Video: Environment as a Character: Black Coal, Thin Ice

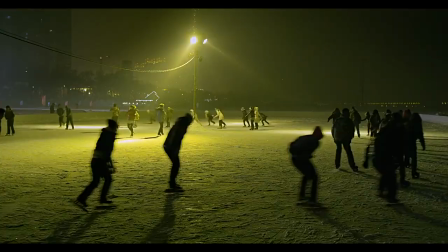0:00 2014's Black Coal, Thin Ice definitively won me over in the span of a single scene.
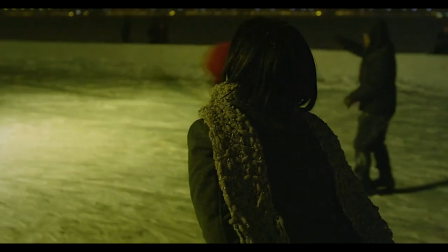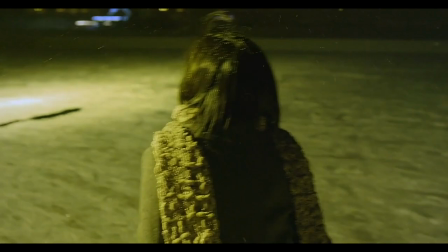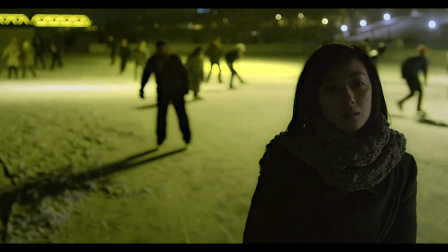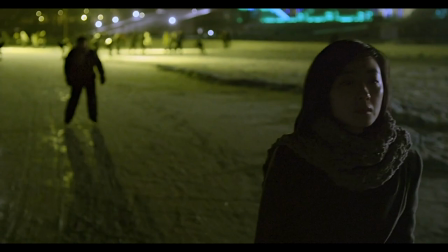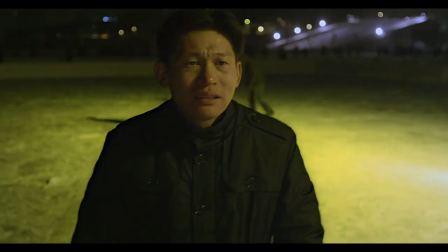0:30 Suspense and intrigue are built with such grace here. It's haunting precisely because it gives us so little.
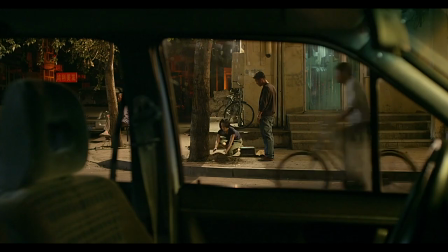0:35 At this point in the story, there's as much evidence for this woman being a criminal as there is for her being a tragic victim.
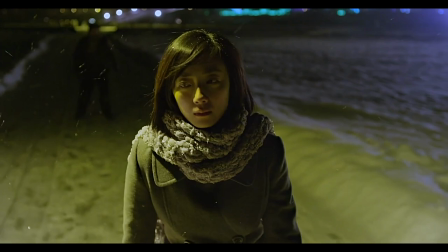0:41 So where is she leading us?
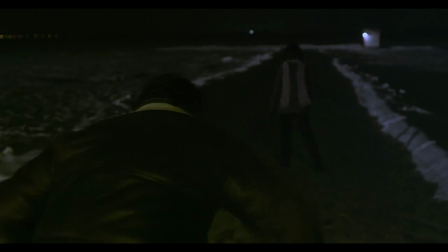0:43 Instead of suspenseful strings rising, the comforting familiarity of a classical song everyone's heard at least once is softly dying away, as is the warm lighting.
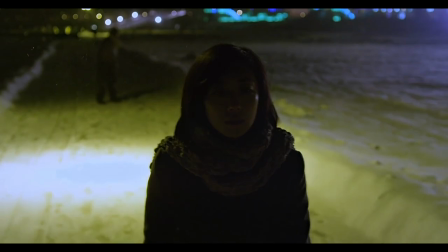0:51 We drift into darkness, away from the crowd and towards the unknown. It milks its unique setting and environment for all its worth.
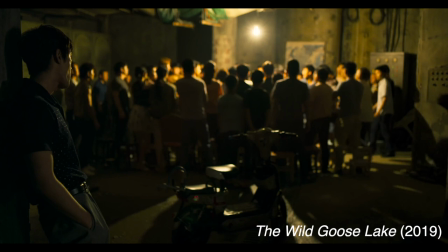1:00 Diaoyanan effortlessly creates thick, enveloping atmospheres that feel fresh and unique.
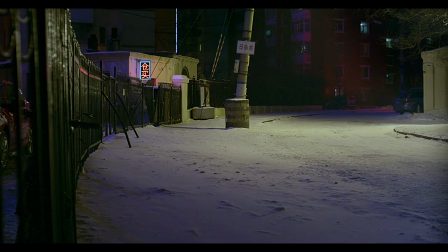1:05 They're the glue that hold his subversive neo-noirs together.
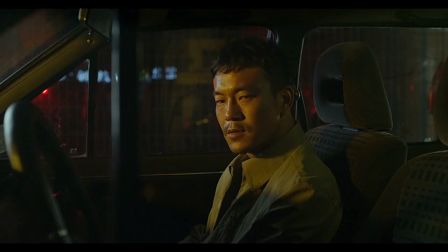1:08 The way he mines a given location's immersive and even surreal qualities serves in place of other evocative noir staples that externalize the emotions of characters,
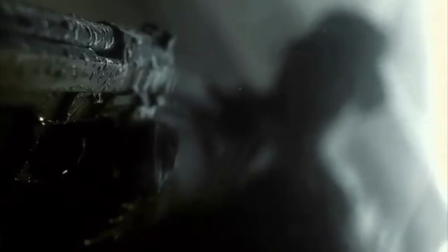1:16 like voiceover, music, or a dark rainy city.
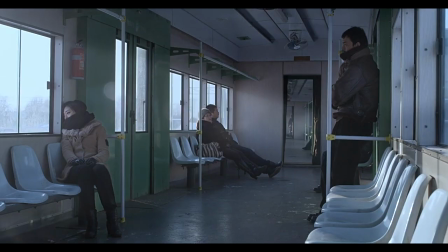1:19 The atmosphere of Black Hole Thin Ice, a title I love, speaks for its characters as often as it seems indifferent to them.
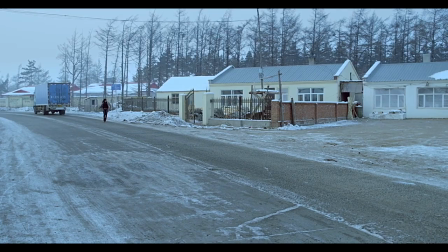1:26 The grungy factories and chilly streets of the Heilongjiang province live and breathe independently of the central drama.
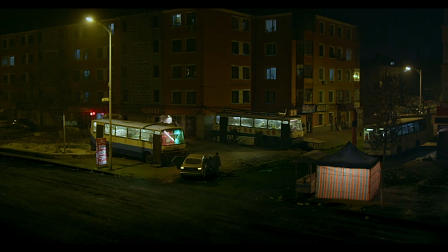1:32 These places continue to exist outside the frame, rather than feeling structured around it.
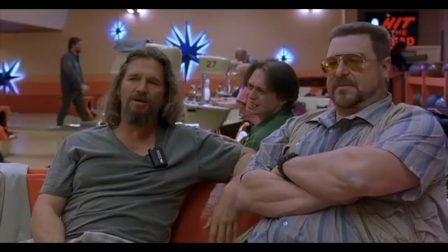1:37 The randomness of life doesn't care about this hard-boiled story or those who propel it.
Life does not stop and start at your convenience, you miserable piece of shit.
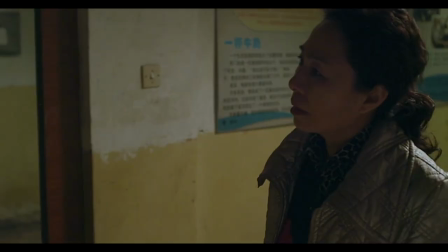1:46 Harsh revelations might be followed by a patron randomly freaking out at an internet cafe, or a stray horse showing up in an office.
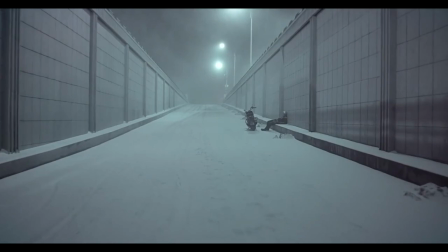1:53 A goosebump inducing time jump introducing our brooding cop's descent into alcoholism becomes cruelly funny when even worse luck befalls him.
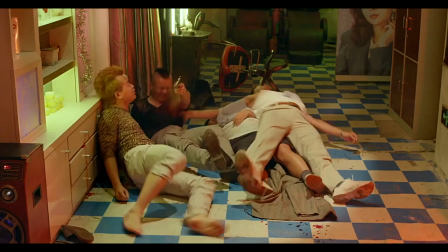2:02 The discovery of body parts in a local coal factory leads to a frightening shootout with potential suspects, traumatizing Detective Zhang Zili.
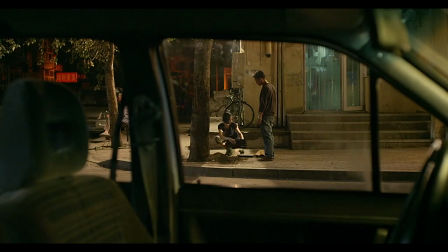2:10 He was already dealing with a complicated divorce to boot. The dismembered victim is identified, and his ashes are returned to the widow, Wu.
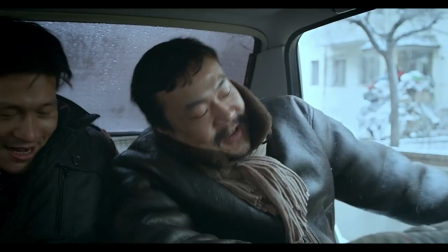2:17 But murders with the same M.O. continue years on, and Zhang, now a lowly security guard,
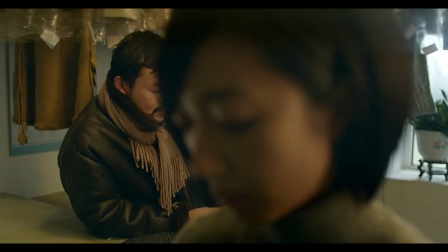2:22 is drawn back in, his interest in the case, and in Wu, deepening.
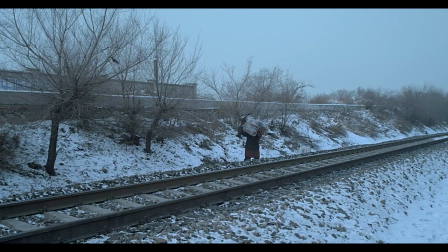2:27 The film avoids being convoluted, a common pitfall of even the best films in this genre, by telling its story primarily through visuals.
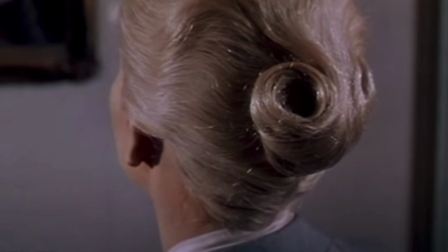2:34 Yan'an is a big fan of Hitchcock, and as in Vertigo, we spend a lot of the film following the detectives and seeing exactly what they see.
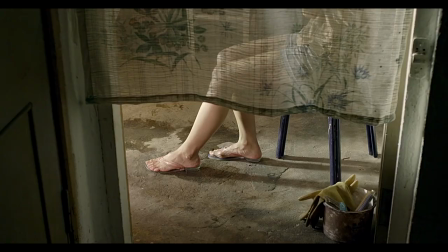2:41 We put together clues, observe routines, and make deductions with them. Often single shots will tell us a complete story or something important about the characters.
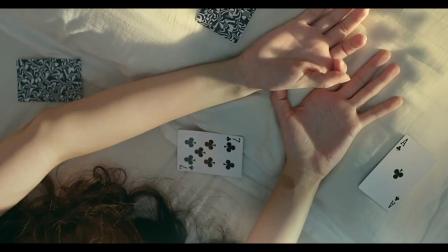2:50 Some of the match cutting has incredible depth. The connections it draws between events and characters works on an almost subconscious level.
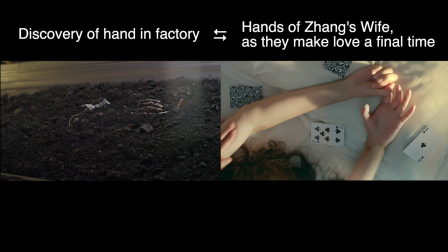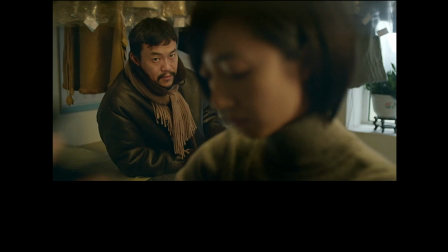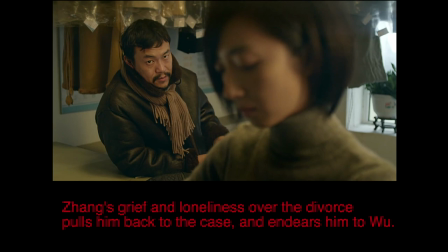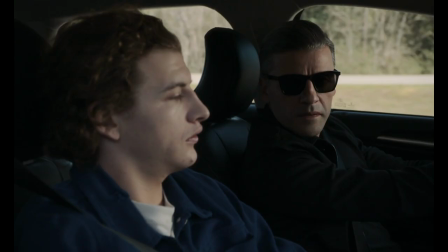3:12 So here's a broad recent epiphany. You can get away with a simple dialogue scene in a car or at a table, maybe once in a movie.
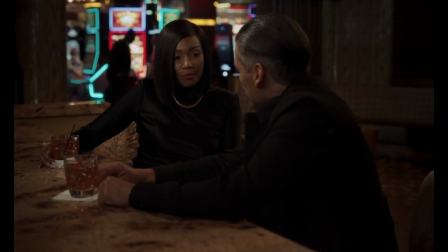3:19 Even if your dialogue is really solid, it's hard for these environments and settings not to play very static, and this is the most visual medium there is.
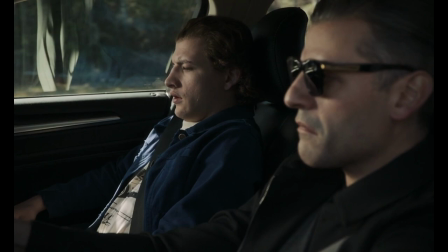3:27 It also just feels contrived to a certain extent. There's stuff we need to tell you, so now the characters go on a drive or sit down and tell you about it.
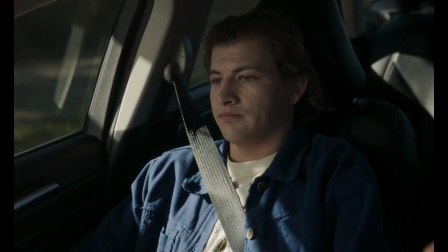3:34 What about college? What happened there?
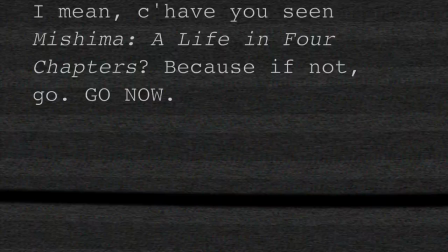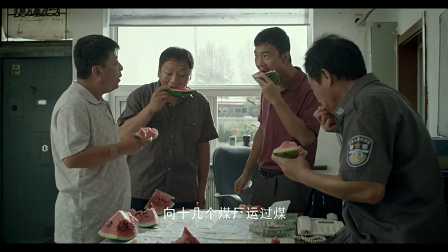3:42 I am also very, very, very guilty of this as a filmmaker, so I will self-apply this one in the future.
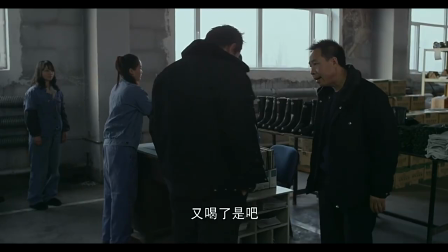3:48 Suffice to say, when When dialogue is necessary, Yanan avoids this.
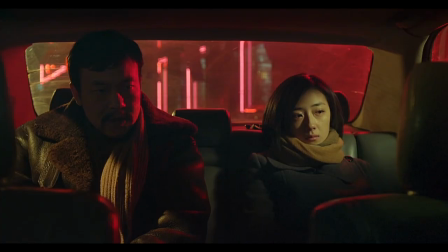3:51 He sets longer conversations in dynamic backdrops that figure into the routines of the characters, with an ambience that contributes to the scene.
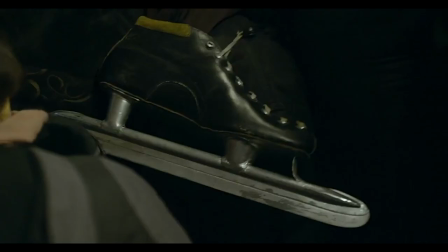3:59 Sometimes the environment is so unique it ends up dictating how a scene plays out in a subversive way.